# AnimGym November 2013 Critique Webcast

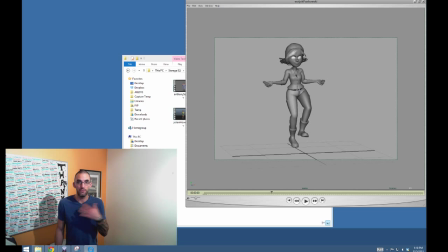I would just bring them down in general, just for that female, just like for a female silhouette, just in general. And then maybe animate them just a little bit more as well. Nice secondary motion on the hair and stuff.
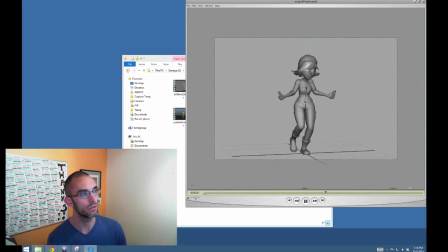It's really cool. You could probably offset it 1 or 2 more frames because it is kind of twinned with her hands. Maybe 2 frames.
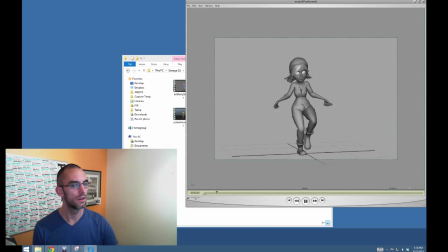Cool. Cool.
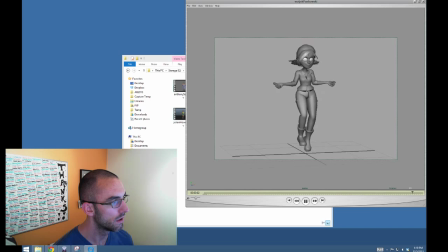Maybe, and this is not a requirement, but maybe for just a little bit of extra spice, you could put some Rotate Z in her head so that when she's hopping over to this side,
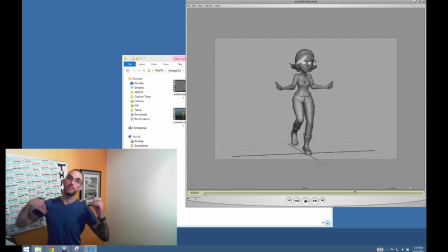there's kind of just a little bit of tilt in her head. And then as she comes over to this side, she kind of like telegraphs that she's changing direction with her head as well, right? So it turns and kind of like takes her back over. That might be a fun thing. Again, not a requirement, just kind of like a fun thing to add on top. Okay?
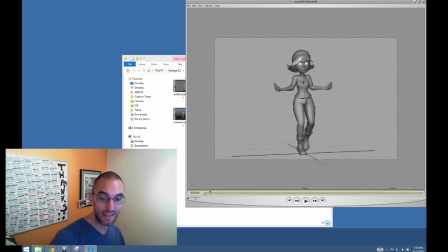Cool. Did I miss anybody? Is there anybody here that I missed?
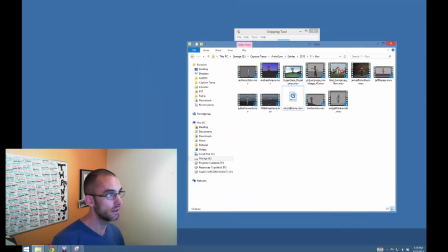Now, some people came late. So I got Anthony, Robert, Eugene,
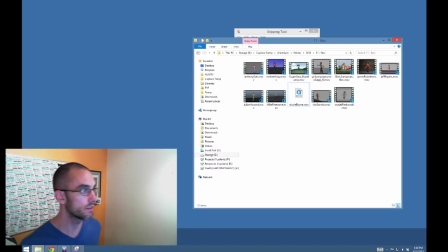Monica, Giselle, James, Jeff, Julian, Mike, Nicole, Tim, and Wojtek. If I missed anybody, I'm really sorry. And you're watching this replay, please just send me an email.
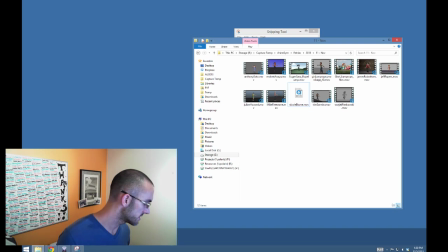I've been pretty good, I hope, about sending makeup crits, but I'm really proud of everybody.
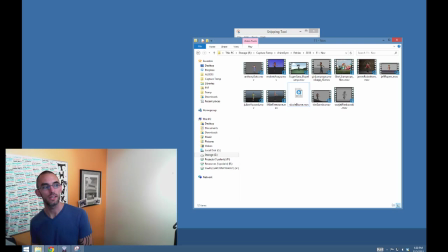Once again, thank you for watching. This is the AnimGym Critique Webcast. The AnimGym is on kennyroy.com. It's free to join. Just go into the forums. If you want a critique like these people, then just get a kennyroy.com membership.
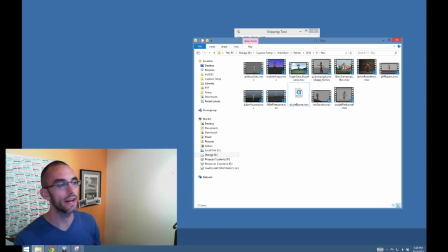The critique comes free with your monthly membership, and you also get access to about 2 months of content, which includes lectures, video, mails, articles, and more. This was a lot of fun.
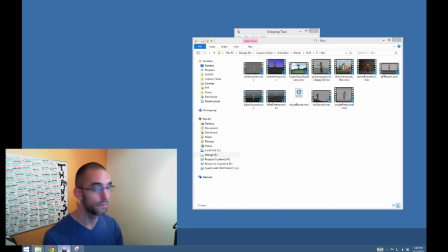You guys have been kicking butt. I'm super proud of you. Just keep up the hard work, okay? The AnimGym was kind of like a pie in the sky idea. I didn't know if anyone was going to do it. You guys are really impressing me, not only with the work, but your commitment to getting better, okay? So nothing more I can say except just, keep kicking butt. And as always, rock on.